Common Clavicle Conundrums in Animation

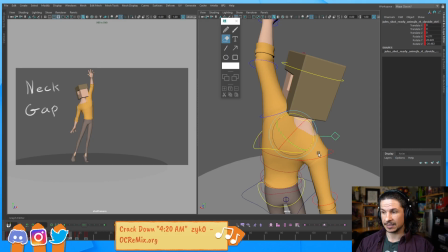(37:08)
There we go. Now they feel excited. It's that much more interesting than this. See how this, it's okay. It works. The clavicle's moved up, but it's missing the excitement.
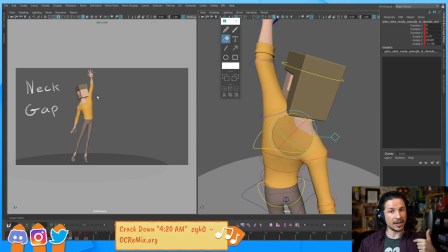(37:25)
Suddenly just that change, the character feels like, oh my God, hey, hello, hello, hello, kind of just waving like crazy. They are so much more excited. That neck gap is something that we have to watch out for, especially if we were trying to exaggerate our posing. And the same thing happens when you shrug. When you shrug, you don't leave a gap there. Your shoulders come in and they get right up into your head. So close that neck gap.
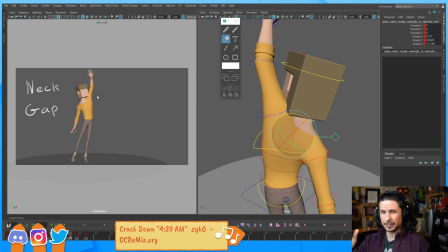(37:59)
This is probably one of the more common ones I see, especially on more advanced posing, is, yeah, exactly. Wave like you do care. Exactly. Even with more advanced posing, I see this issue happening quite a bit where it's just not pushed enough.
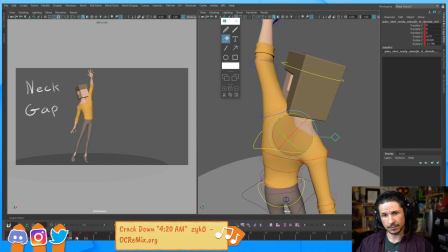(38:18)
Okay. The next issue I see often, losing weight.
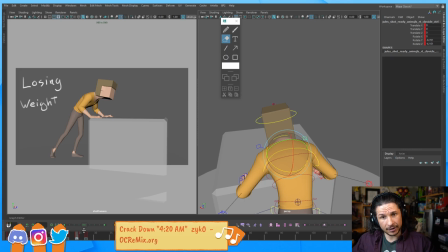(38:25)
And this basically comes down to having characters putting weight into their upper body. So in this case, leaning on a table, for example, or if characters lifting something heavy,
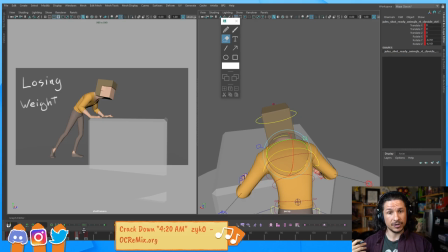(38:36)
you need to think of how the weight will affect the clavicles. If you don't, there's going to be no feeling of weight in the character. Now, there's no universal rule for this. Sometimes when you're lifting a heavy weight, so let's say I pick up something really heavy, my clavicles could get dragged down because of that extra weight. As I'm trying to lift it up, and let's go full screen here. I'm trying to lift it up and my clavicles are just dragged down. It's like I'm trying to lift it and I can't. That shows that my body has trouble lifting this weight and is just pulling. Or if something's pulling on a rope, it's pulling my clavicles forward. Now, you also have the opposite, where I'm trying to lift something up and I'm lifting it with my clavicles and I'm using my whole body to raise this heavy weight. Both work. The big thing is that you actually do it. If you don't do either, then there's no weight to the character and there's no weight to what they're holding. The clavicles play a big part in really selling weight and physicality when you're interacting with things.
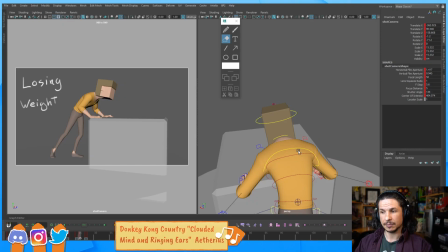(39:41)
So for example, here, if I want to push this character's weight, he's leaning on the table,
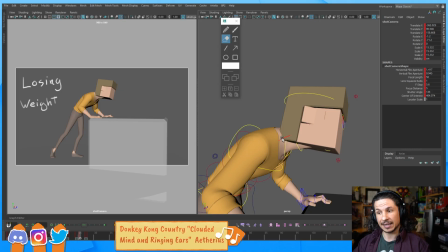(39:48)
even though his arms are going forward, which would mean that the clavicles typically would move maybe a little bit forward
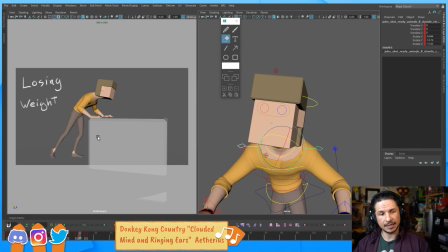(39:57)
and down, that's just relaxing him. We're not aiding in this or adding weight. We're just losing weight. This is one of those cases where we want to counter the motion. Even though his arms are going down and back, to sell the weight, we're going to push those clavicles up.
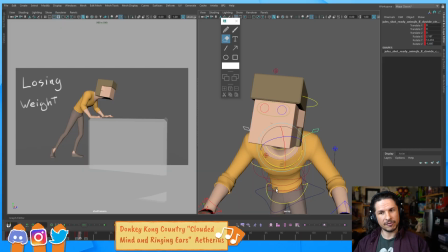(40:17)
And look at that. Suddenly we feel like there's weight being pushed into those arms. I can even push it forward to add a little bit of that anger in there. There we go. Suddenly, there's weight.
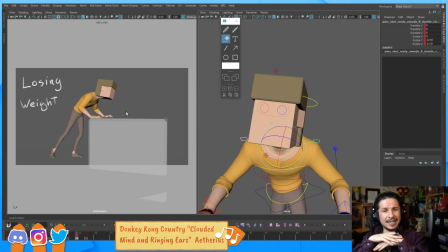(40:33)
Without that, it just feels like his hands are like just on the table and there's nothing going on. They're just loosely sitting on the table. It doesn't work.
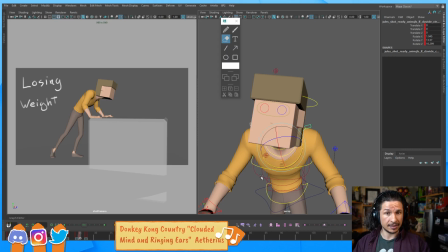(40:46)
You push those clavicles up, suddenly you feel that weight. This is very, very important. And again, it's not always the contrast of like going up when he's pushing down.
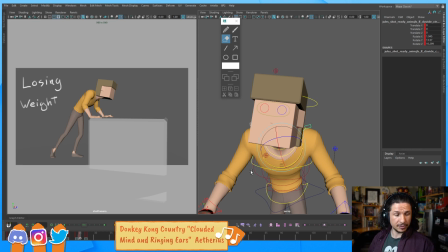(41:00)
Sometimes it's going to be pushing forward. So for example, if your character is doing a push-up, when they go down, their shoulders are going to go back. When they push forward, their clavicles will go forward. It depends on what they're doing, but we have to think about that. We have to apply that in our shot. We can't just leave it at like a default state and go, there you go.
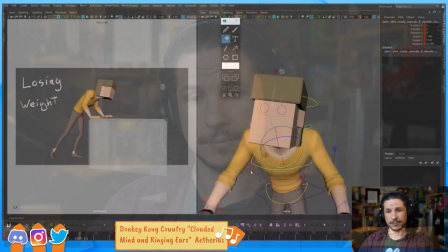(41:20)
You're not going to get weight out of it. So a very big element here.
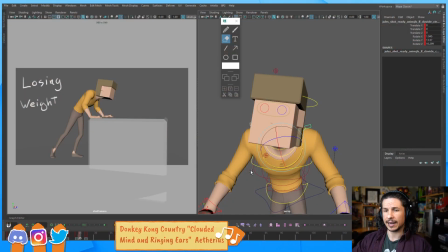(41:25)
This is another one that I see a lot happening in people's shots. And then the last one, which is kind of tied into this as well,
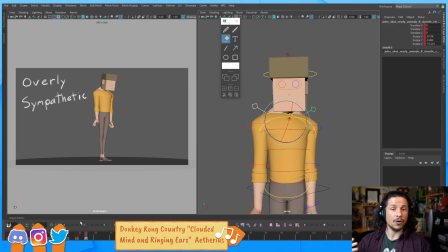(41:37)
is the overly sympathetic. So I'll usually see this in animations more than single poses, but this will also happen in poses. We talked about how the clavicles in general are sympathetic.
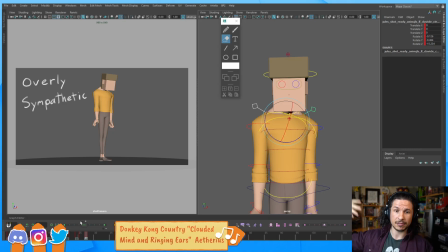(41:53)
They move with the arm. So if I move my arm up, the clavicles go up. If I move my arm down, it goes down. It's not always the case. Sometimes it's going to be the opposite.
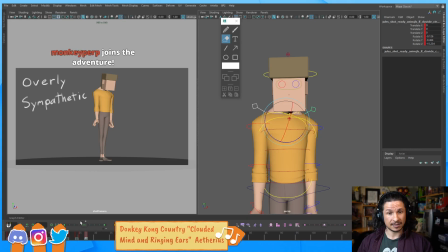(42:05)
Sometimes it's going to contrast. And this is where, as an animator, we need to study emotional states. We need to study posing. We need to look at reference. And we have to look at what the clavicles are doing. So for example, if a character is angry, so if I'm kind of start getting really angry, my clavicles could go down and kind of stretch a little bit as my arms go down. And this is especially true when you kind of get that indignant anger, like, oh, how dare you? And you get the stretch in the clavicles and the neck. But if I'm doing this, it's very hard to bring my head down and push the clavicles down. It just feels very weird. Instead, if I'm going to be angry that way, my head goes down and my clavicles goes up, even though my arms are down. It's that tension, everything building in and compressing. This is a squash versus the stretch, if we think of animation terms. So when the character is getting angry, even though the arms are down and might be really tense down by their side, the clavicles are countering that sympathetic action. That's what makes it dynamic.
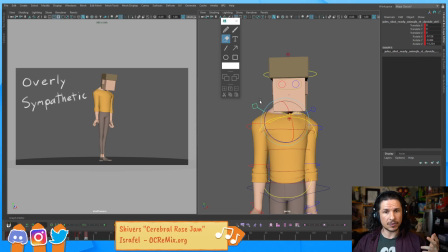(43:17)
So as you're posing, even though the first question we think of, or the first thing we think of is, clavicle, sympathetic action, you also have to think, is that what I want? Is that what this scene needs? Can I make it better by countering?
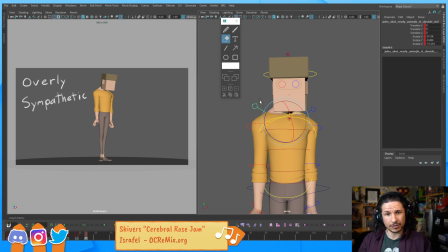(43:34)
What is the emotional state? We ask any of those questions. So in this case, let's take those shoulders and just do the opposite. He's getting angry, so let's bring those shoulders up, kind of forward a little bit.
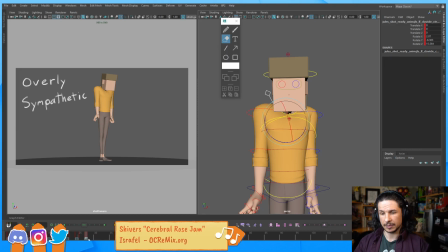(43:54)
And now, make sure I'm on the right key. Boop. Like that. Now that character feels angrier.
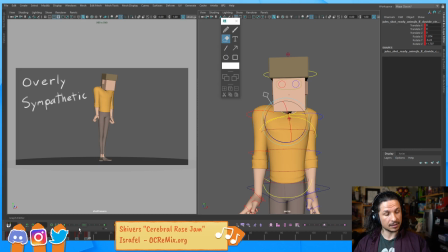(44:07)
We're thinking of the emotional state and how that will affect the clavicles and change its default behavior. It makes it more interesting. So, those are the big issues I tend to see with clavicles.
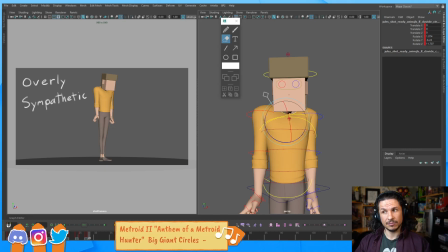(44:24)
And honestly, it really all comes down to just thinking about them and asking yourself, what do they need? In most cases, it's going to be the sympathetic action, and you want to make sure that they flow with the body, flow with the arms, and then kind of create a flow between each other.
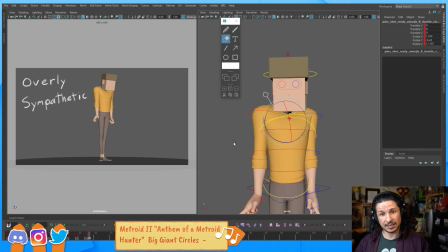(44:44)
Other than that, the next thing is thinking of the emotional state or the interaction between an outside force, usually things like weight or when you're pressing down on something, and how those will affect the clavicles.
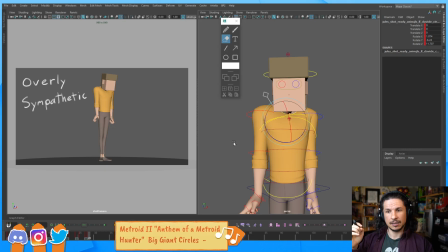(44:58)
all of that is coming down to using them. If you are not using clavicles, you're not posing out your animation. Honestly, that's it. If you're not using clavicles, that pose is not done.
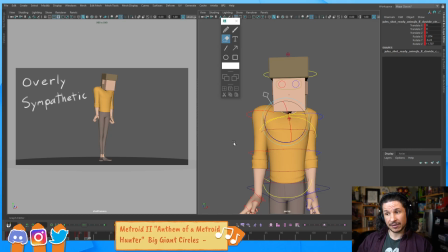(45:15)
And if you've started animating and you haven't posed out with clavicles, go back to your posing. You haven't gotten enough information in there yet.